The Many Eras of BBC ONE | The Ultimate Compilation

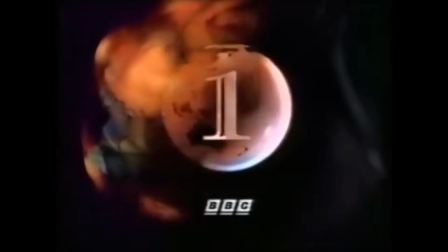16:14 The globe is within a globe this time around, although arguably the globe itself isn't the main feature,
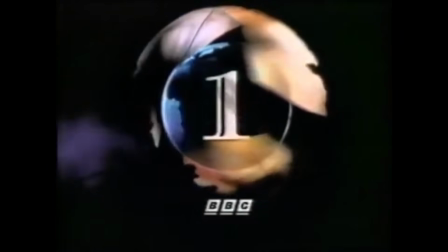16:19 as the numeral 1 is slapped on over it, taking up most of the visuals. The BBC corporate logo sits underneath,
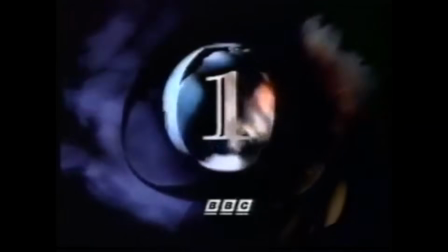16:25 and whilst overall I do really like the design, I do think placing the 1 over the globe is a slight misfire.
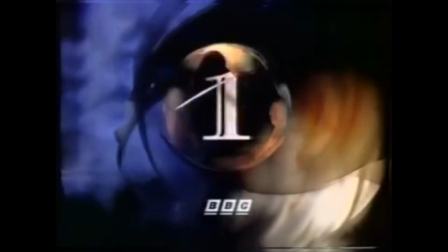16:31 I enjoy seeing the globe rotate and seeing the small differences they implement this time,
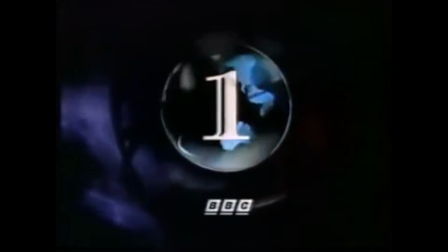16:35 and it's not like they're impossible to see, but they are more obscured by this design choice.
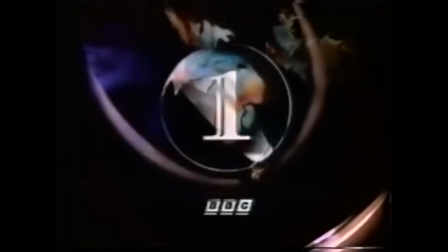16:40 On the plus side, however, the mixture of red and blue hues is a wonderful choice,
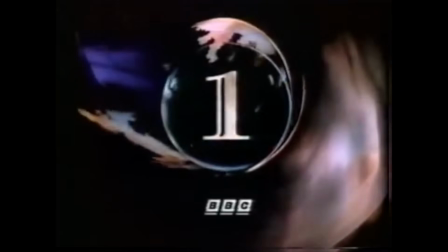16:44 and the white shade of the 1 and the BBC logo again make the important factors stand out, letting viewers know within the first second just which channel they're tuned into.
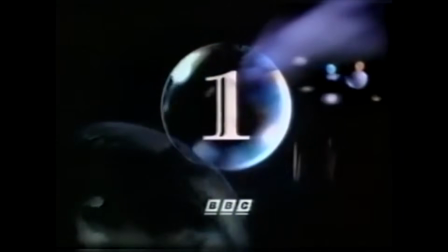16:53 Whilst it may not be my favourite BBC One ident, it defined the channel for a generation back in the 90s, although it sadly wouldn't survive the entire decade.
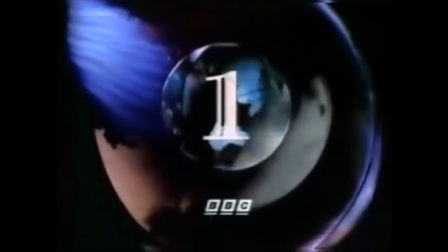17:01 In 1997, the BBC underwent a huge corporate rebrand, not just with its TV channels, but across the entire corporation.
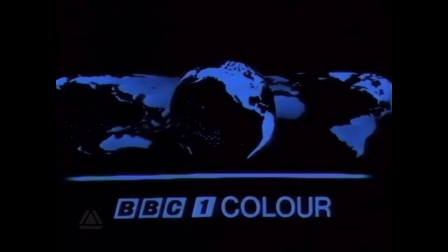17:09 Overall, the introduction of full-time colour television allowed the BBC to continue to create ever more elaborate and engaging idents for their audiences to view.
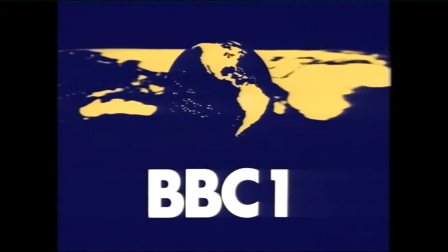17:17 From the humble simplicities of the very first mirrored globe in 1969 to the digital advances of the virtual globe in 1991,
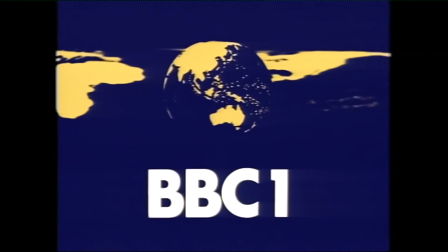17:25 all of these idents at some point defined their generation, some in more impactful ways than others.
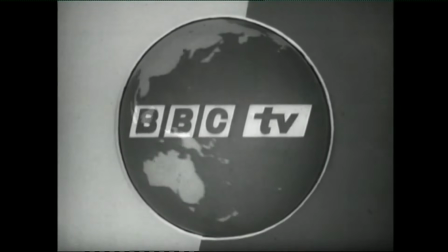17:33 This is BBC Television.
For just shy of 35 years, television viewers in the UK would be greeted daily with a spinning globe,
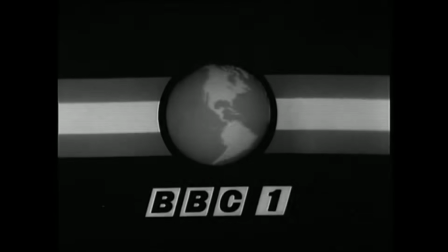17:42 representing the flagship channel of the country's oldest broadcaster, the BBC.
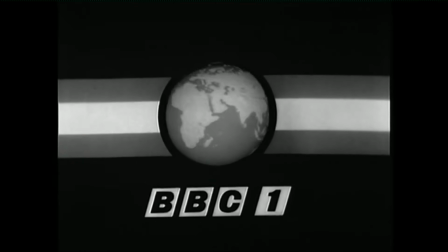17:47 First appearing in 1963, the globe motif seen in BBC One's idents would become a key identifier for the Beeb in general.
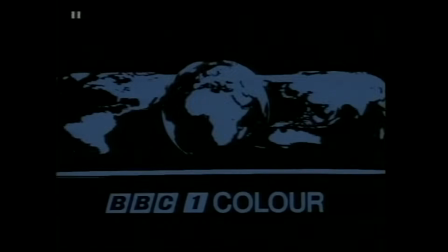17:54 It would evolve with the times,
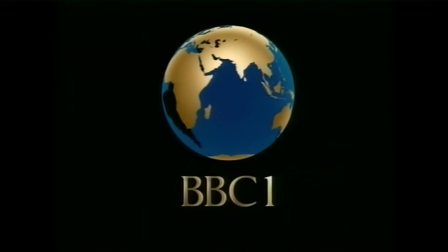17:55 such as the introduction of colour in 1969 and the implementation of computer-generated graphics in 1985.
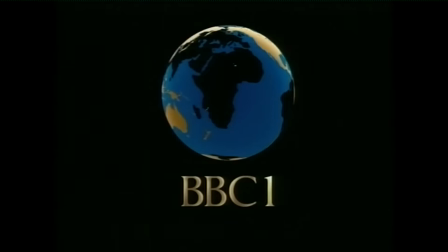18:03 Whilst idents came and went on other channels, including those of the BBC, the globe on One always remained in some shape or form.
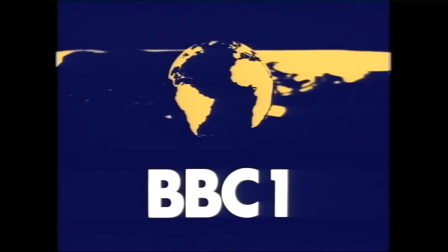18:11 By 1997, this was still the case.
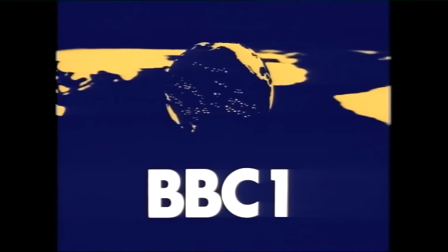18:14 The virtual globe, which had been in use since 1991, had done a good job of taking BBC One's presentation into the 1990s.
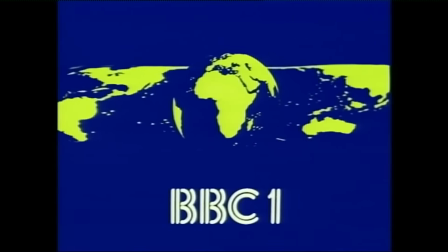18:22 But as always, change was afoot. With the corporation rebranding itself completely, new idents would once again be needed,
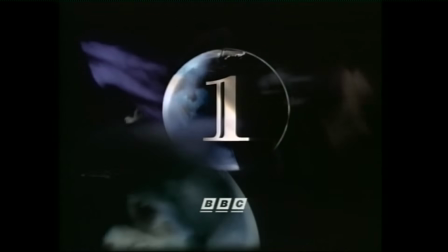18:29 and rather than simply switch out one rotating globe in the middle of the screen for another, the BBC decided to make things bigger and grander in scale,
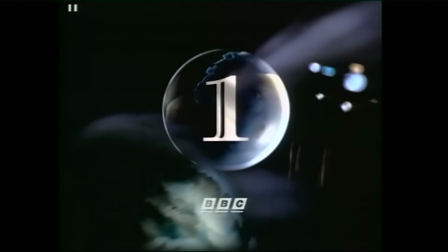18:37 taking the globe to the skies.
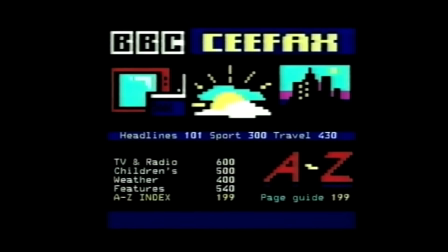18:40 On the morning of the 4th of October, 1997, viewers would turn on their TVs and be greeted with this.
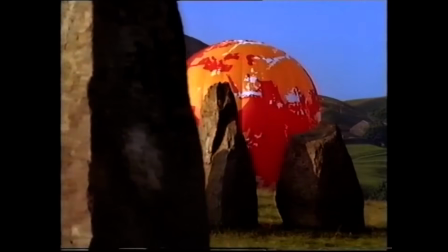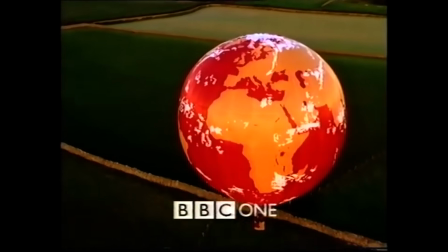18:53 Hello, very good morning and welcome to BBC One on Saturday the 4th of October with a brand new look.
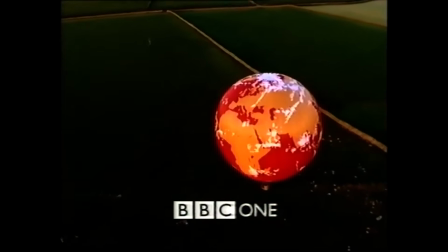18:59 This is the story behind the origins, impact and beauty of the BBC One balloons.
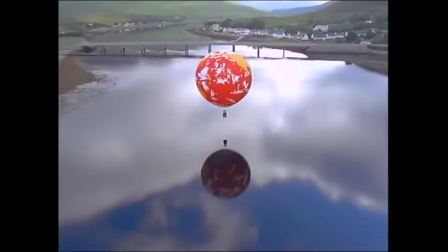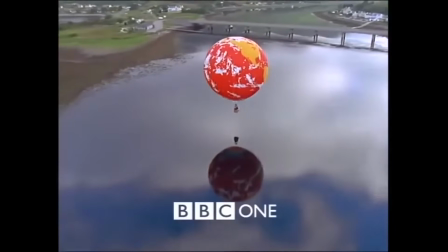19:14 The premise of the ident is remarkably simple.
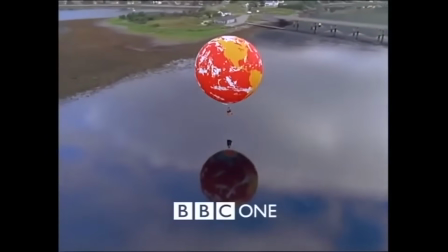19:17 A balloon, made to look like a globe, flies throughout the skies across various iconic locations around the United Kingdom.
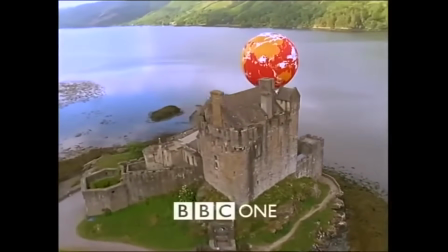19:23 Serene music and the calm voices of the various continuity announcers completing the feeling that these sequences were warm,
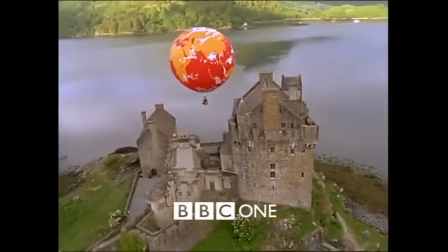19:30 inviting, and aimed to represent the BBC not just in Britain, but on the world stage.
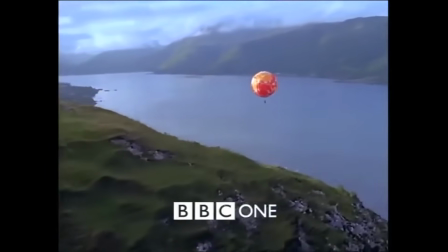19:35 The globe motif had always been linked to the corporation's worldwide presence,
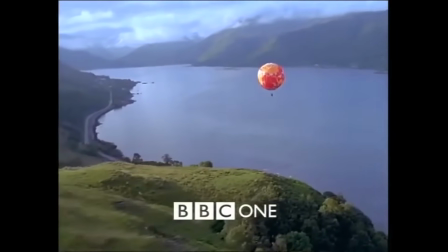19:39 reputation, and reach, and I would argue it's no more clearly demonstrated than via the BBC One balloon.
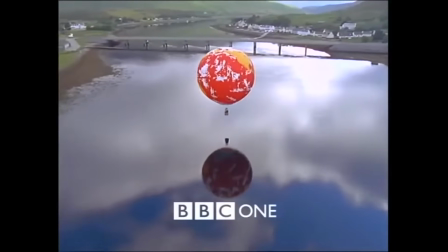19:45 Built by Cameron Balloons, this was not a miracle of CGI, for this was a real balloon,
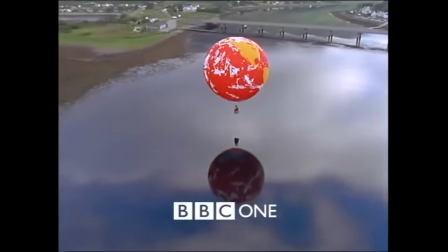19:51 recorded in actual flight around the country, often from a helicopter positioned higher up.
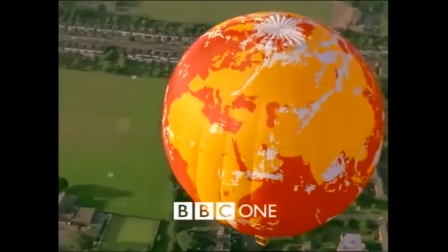19:56 The designers behind the new ident package would be a name familiar throughout the industry, and to television enthusiasts such as you and me. The Lambinerne Design Agency, fronted by Martyn Lambinerne, were given the task once again of revamping a BBC channel,
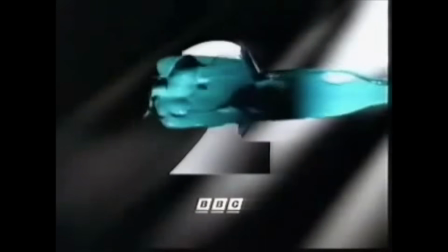20:10 just as they had done so successfully with BBC Two back in 1991.
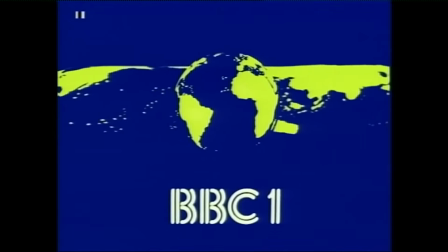20:14 This was the first time in BBC One's history that the ident was not comprised of merely a globe in the centre of the screen rotating around.
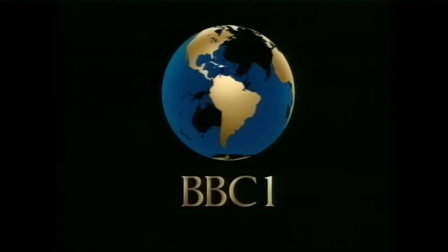20:22 However, the globe motif was kept, as it can be seen on the design of the balloon itself.
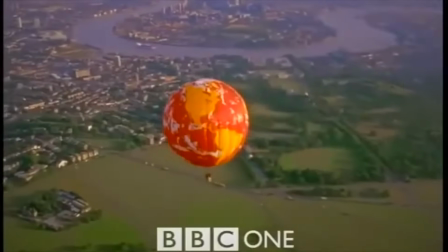20:27 The reason for this was described as being a visual metaphor underpinning the core thought,
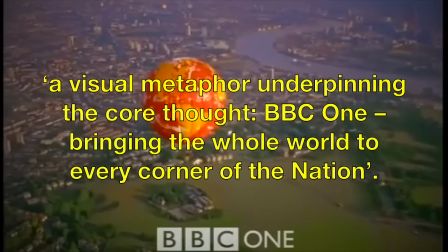20:32 BBC One, bringing the whole world to every corner of the nation.
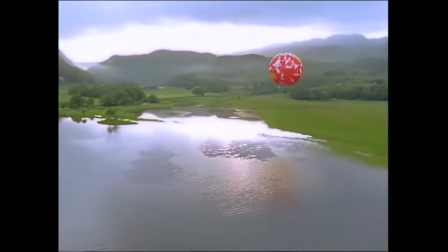20:37 It's not just the look of these idents that made them beautiful, but the music.
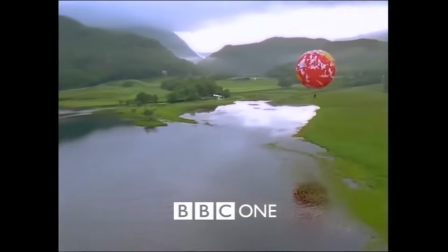20:41 The soundtrack heard across the set was largely composed of ambient music, composed by Phil Sawyer, formerly of the Spencer Davis Group.
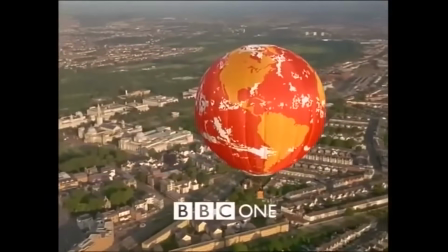20:49 Amazingly, this was the first time that BBC One had implored a soundtrack for its idents since the 1950s,
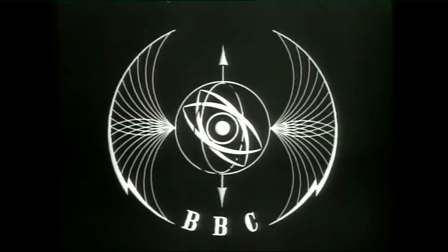20:55 back when the batwings were torn to shreds by critics and members of the public.
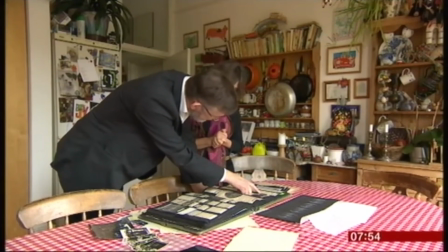20:59 Well, here is a letter to a newspaper from someone who lists the ideas that it suggested, this new symbol, to him,
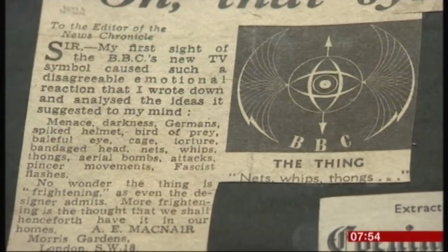21:07 and they were menace, darkness, Germans, spiked helmet, bird of prey, baleful eye,
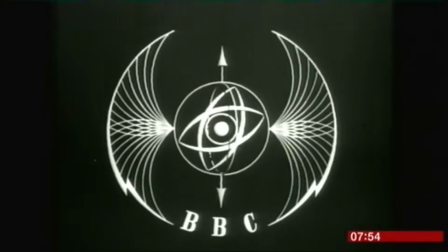21:14 cage, torture, bandaged heads, whips, thongs, aerial bombs, attacks, pincer movements, and fascist flashes.
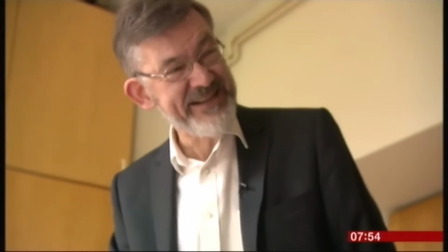21:22 They really didn't like it, did they?
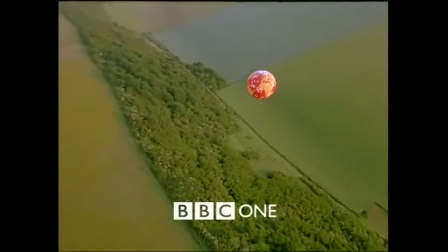21:24 The music is fondly remembered by those who grew up with it, and even now, it's a charm to listen to, especially when doing some work, or in my case, some editing.
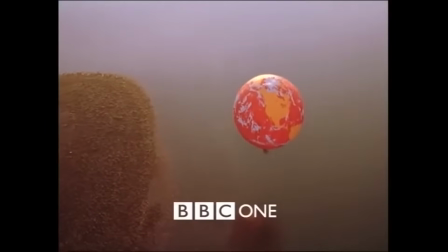21:32 When it comes to the visuals, the BBC One balloon is gorgeous enough, but it truly is the locations in which we see it that help complete the whole picture.
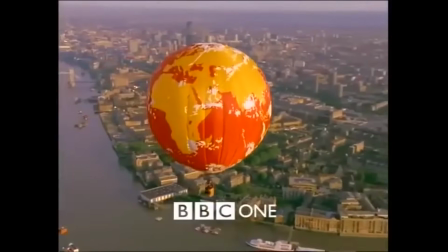21:40 Some of the locations seen in the original 1997 batch include the River Thames in London,
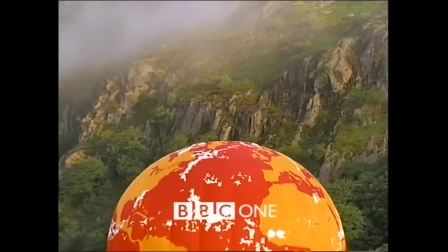21:50 Snowdonia National Park in Wales,
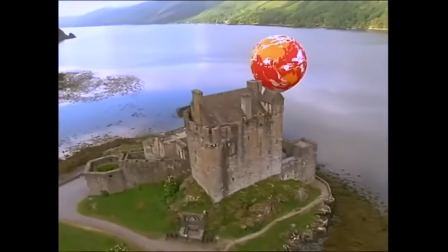21:57 Donnan Castle in the Scottish Highlands,
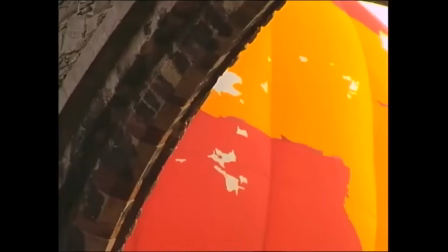22:04 and Grey Abbey in Northern Ireland.
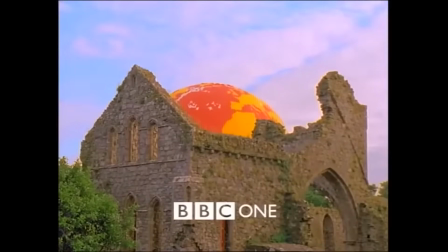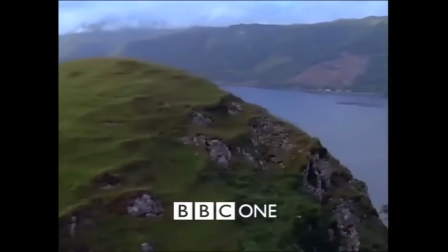22:12 Whether you're familiar with these locations or not,
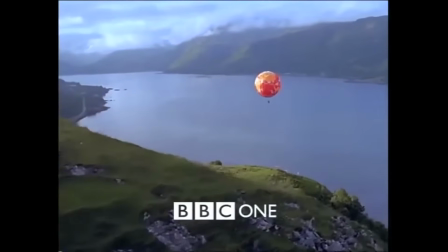22:15 the panoramic views from above you get thanks to the excellent cinematography really do lend a sense of scale that BBC One quite simply did not have before.
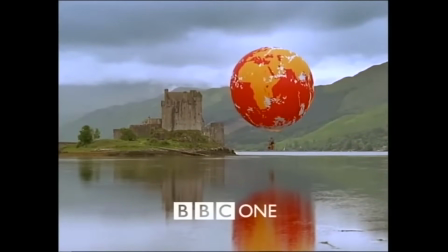22:24 In fact, it was something that arguably most terrestrial TV channels at the time lacked.
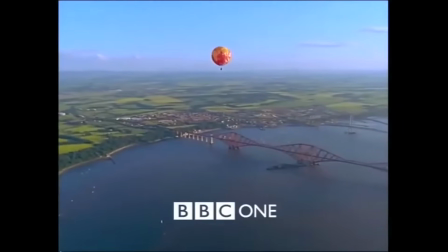22:28 They would have great idents, yes, but the vast majority felt small scale,
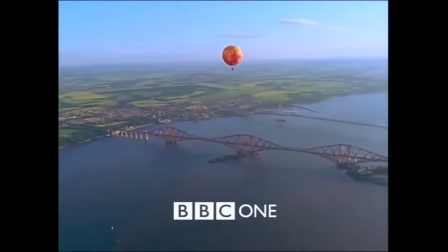22:33 whereas here we have the balloon flying across these sprawling landscapes, giving a sense of anything being possible.
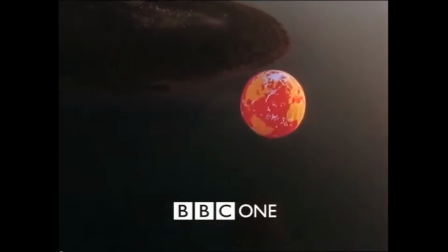22:38 It marked a new phase for BBC One, just in time with the corporate rebrand at large, one that showed that the channel,
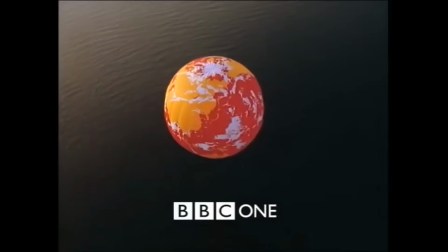22:45 and to some extent the BBC in general, was ready for the new millennium and the digital revolution that would follow in its wake.
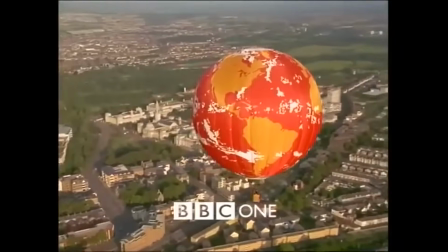22:53 1 year into their introduction, in 1998, new sequences featuring the BBC One balloon were shot.
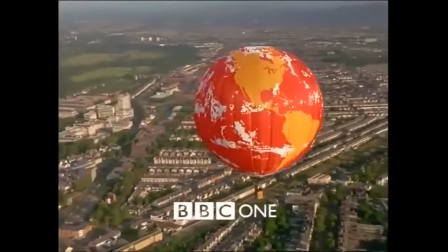22:58 Once again, several locations around the different regions of the UK were chosen, including Blackpool Tower,
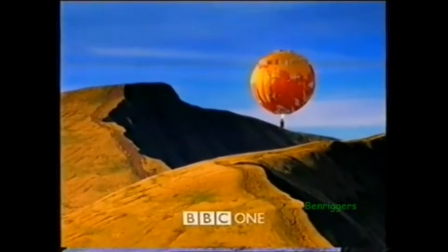23:07 the Brecon Beacons, and Giant's Causeway.
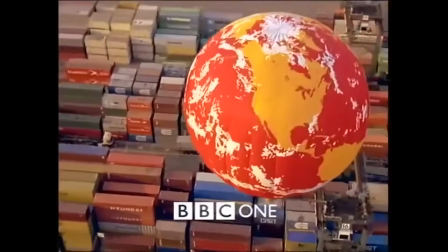23:13 Some sequences would see the balloon as a computer-generated image, but the vast majority still showcased the actual balloon in flight.
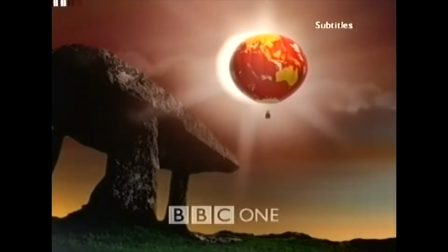23:20 The ident set continued to remain popular, that sense of vastness and yet calm resonating with millions up and down the country.
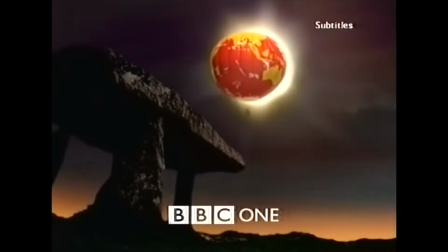23:27 There were several special idents that came about during the balloon era, but perhaps the most recognisable ones,
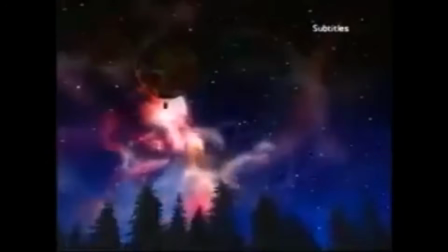23:32 and arguably the most popular, remain the ones designed for and shown at Christmas.
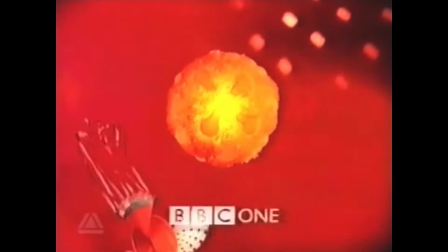23:37 The BBC One Christmas idents for 1997 and 1998 don't really feature the balloon, instead going for their own unique scenarios.
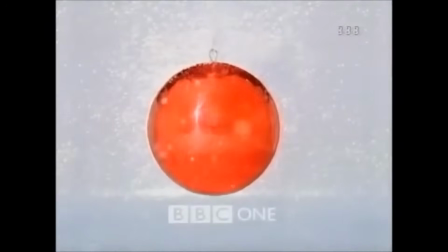23:45 The 1998 one especially evoking Christmas idents and the globe of old, via a giant red bauble.
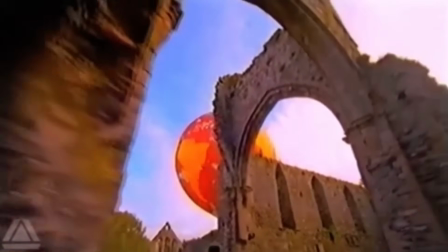23:51 It wouldn't be until 1999 that the balloon would be incorporated properly into this festive televisual tradition.
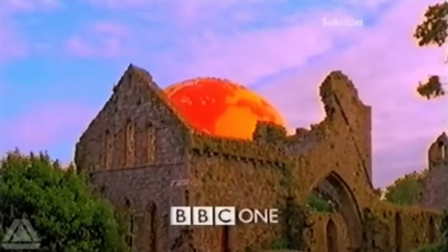23:58 Just take a look.
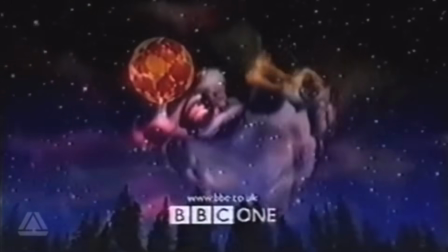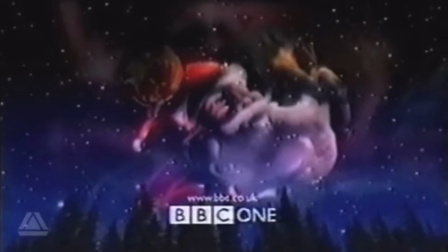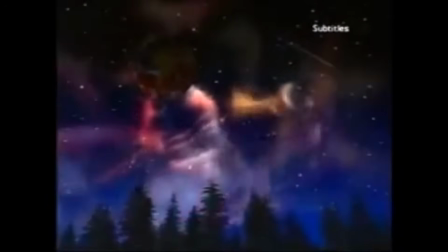24:09 That definitely sends a Christmassy tingle down my spine.
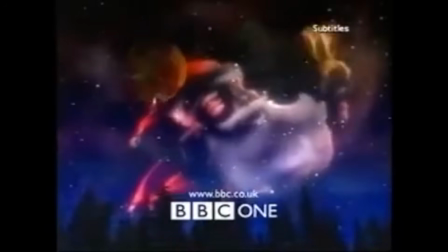24:11 Not only is it fantastic to see the holographic Father Christmas, but it's lovely to see the red and orange balloon fly across the sky at night.
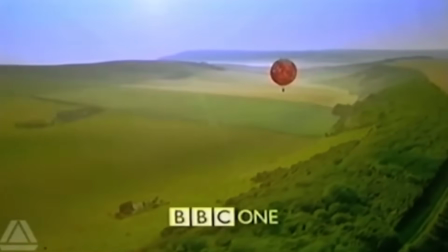24:18 The vast majority of main idents showed the balloon in the daytime, but to see it like this against a black and blue sky,
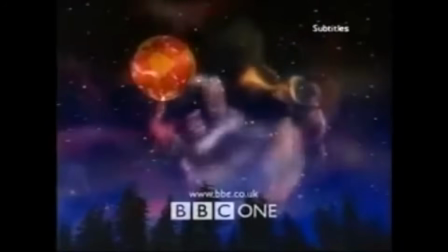24:24 I mean, if this doesn't scream beauty when it comes to presentation design, then I don't know what does.